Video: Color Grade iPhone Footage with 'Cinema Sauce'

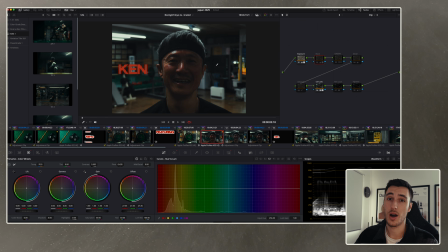4:28 The next big part that I did that I think works absolute wonders whenever you are working with subjects is doing a bit of foreground separation in terms of exposure. So what I did here was added a mask just on Ken's face. Now it looks a little bit like not contrasty at the moment because there's still a lot more to be done, but essentially we're using the first node, the exposure of everything is dropped down,
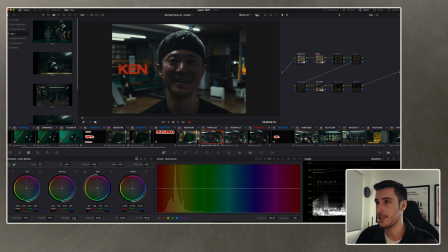4:47 but then I kind of bring up the exposure on Ken's face just here, and that creates a bit of separation. And the way that I do that is by conducting a bit of a magic mask. So you can see here, magic mask works really well. I just kind of select his face and then cancel out the stuff around the outside.
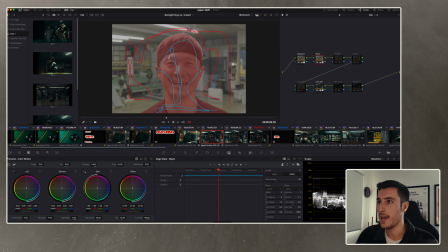5:02 And then if I activate the visual filter, you can see it does a really great job at actually selecting his face, and it tracks it forward and backwards. And then finally, of course, I put it on the better mode, as that does a lot more of a fine-tuned kind of a mask around his face and his head.
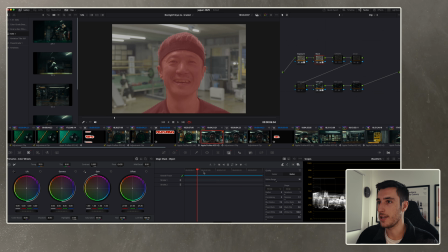5:18 So that's tracked, and it's pretty much scanned through all the way through, and you can see it does a great job at not spilling over onto the other stuff. You can see I've only done like 2 strokes just there to select that.
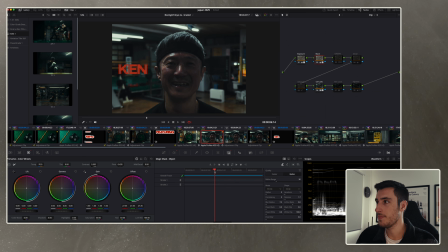5:28 So if I disable the filter there just to kind of see what's going on, and then afterwards, I'll just do some slight other adjustments. I mean, well, firstly, in this mask, you can see here in the color slice area, I kind of dropped down some of the saturation in his skin, as well as in the offset in exposure area,
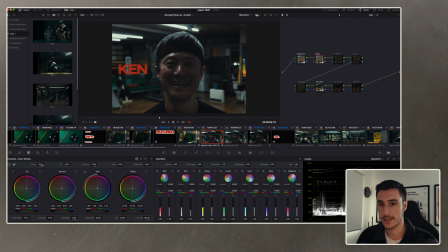5:44 bumped up the exposure, as well as made his face a little bit cooler too. So just some slight adjustments. In the end, it'll depend on what you're shooting, but I like just to do the opposite on the subjects that I like to focus on in order to bring them out from the background.
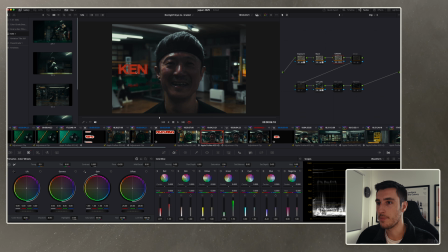5:57 And going on to the third node here, there's some very slight changes here. You can see in the boxing mat in the background, there's a few little changes going on there. You can see I've just done some different hue and saturation adjustments. Typically, I would have actually used these graphs here, or these charts in order, or the curves, I guess people call them, to adjust different hues and everything.
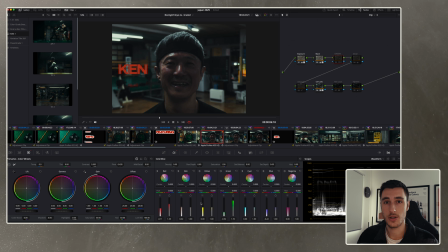6:16 But I personally liked using the color slice. I think it's a really cool new tool in Davinci Resolve 19 that works well. So that just gave it a little bit more of a green look in the background with that. The next kind of node that I did is something I do standard all the time, and that is adding a bit of mid-tone detail.
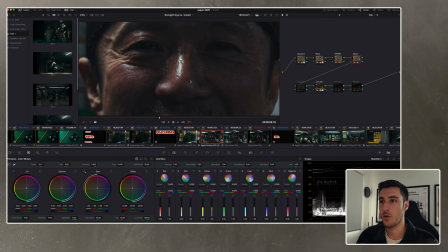6:31 What this does is adds a bit of micro contrast, I like to call it, inside of the actual the footage itself. So you can see if I disable that and re-enable it, just at 30, it adds a lot of contrast in like his skin area and everything. And you can see if I kind of go on his face, it doesn't necessarily add sharpness, but it adds contrast in the grooves,
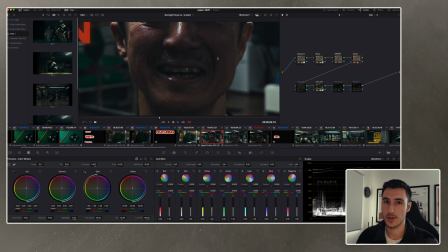6:50 and I think that's really pleasing, but you don't want to overdo it because it can have a bit of an over sharpened look. Next up, this is a really light node. Again, this is all kind of like comes together, but you can see the blue areas.
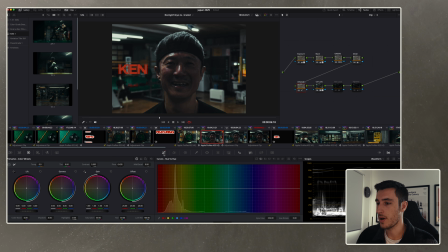7:02 If I go into my curves here, I kind of desaturated a lot of the cooler tones here because I wanted to go for a bit more of a grungy Zack Snyder look. I don't really want to say that, but that's kind of the inspiration for some of these things here.
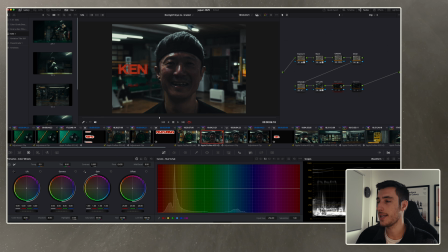7:15 And then we kind of get into the Davinci Resolve effects where a lot of the look comes together, and this is just included in Resolve 19 Studio, I believe. I don't know if it's in the free version, but it is here. And this is the film look. This is where a lot of the work kind of comes together.
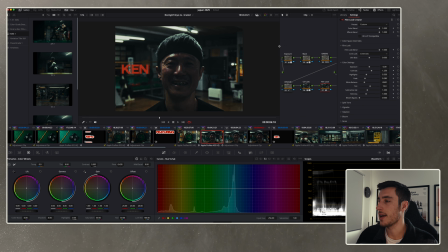7:30 So if you can see here, this is kind of the settings that I've liked to use. I like to get a lot of the grain, halation, and some of the color from here. In terms of what I start off with, I start off with a 65mm or whatever the standard kind of effect is.
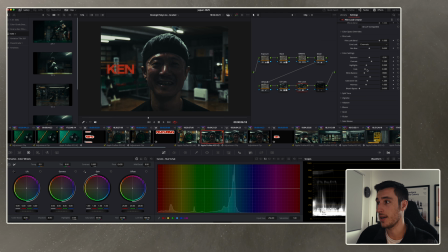7:45 The core look that I've chosen is cinematic. I think everything in this area is pretty much what it would come out of the box. Split tone I haven't touched at all. I've done a little vignette. Some halation here as well. I think you really just need to tweak these according to what your project is. I wouldn't necessarily copy these settings, but these are the ones that kind of worked for me. My kind of goal is to do it subtly, but not to overblow it, because then it becomes like really obvious, unless that's the look that you're going for.
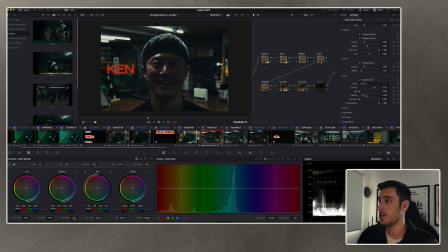8:12 Bloom, I think, remained untouched. Grain is the one I spend the most amount of time kind of tweaking. I like the grain to be really small, but noticeable, but not saturated. So I bring the size down to a minimum as possible, crank up the amount, and ensure that the grain doesn't, defocus the image at all.
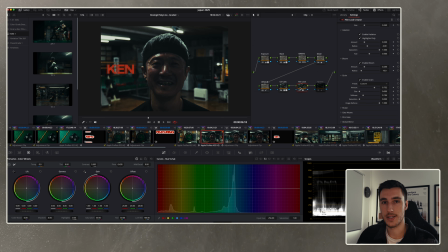8:32 And then bring the saturation down to pretty much 0 in the end.
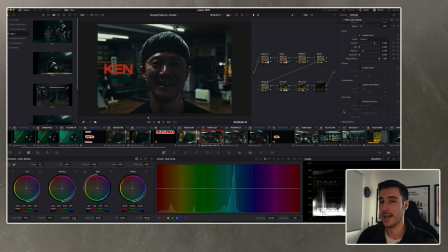8:35 Flicker, gate weave, I disable all those because they just add really weird effects that isn't quite suitable for this. And finally, the cherry on top, as people like to say, is just adding a nice vignette, which is, well, it's actually quite
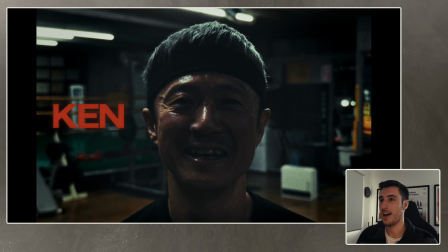8:48 prominent when you disable it and you enable it. But when you kind of go in full screen, it kind of disappears / is kind of there. I wanted this film or this grade to look like you're always looking in the center of the frame, and it kind of directs the eye into that too.
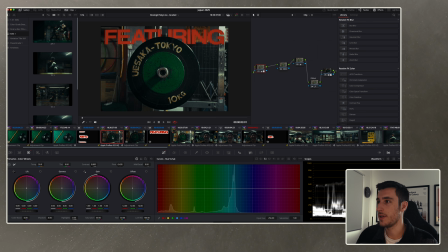9:03 So that's pretty much how I graded most of the clips in this project. If I very quickly go over to some of the more simpler things, again, this one isn't labeled as nicely, but you can see I've got my my LUT, my conversion LUT, I've got my film effect here,
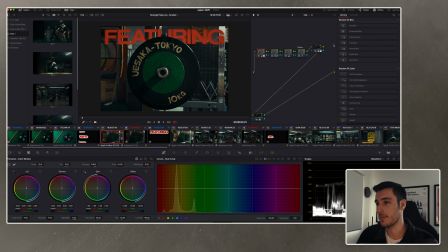9:17 and then the adjustments beforehand. This one doesn't have the vignette, but some of them do. Again, it's a very simple node process.
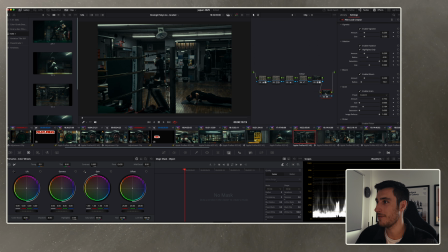9:23 I don't like having too many nodes. I've got, once again, the film effects, color space transform, and then all of my adjustments, which are very almost copy and pasted as each of the stuff went on. I didn't spend too much on this grade at all, maybe like 2 or 3 hours from edit to grading in total.
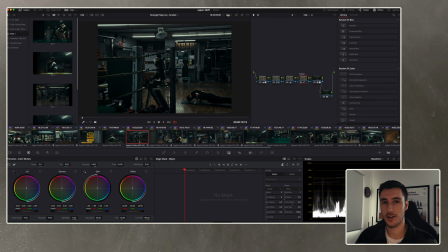9:39 So that's just one thing to keep in mind. Things like this, you don't need to go too crazy. So yes, hopefully you got something out of this video. If you have any questions about the grading process at all, feel free to let me know. But until then, have a wonderful day, stay safe, and do take care.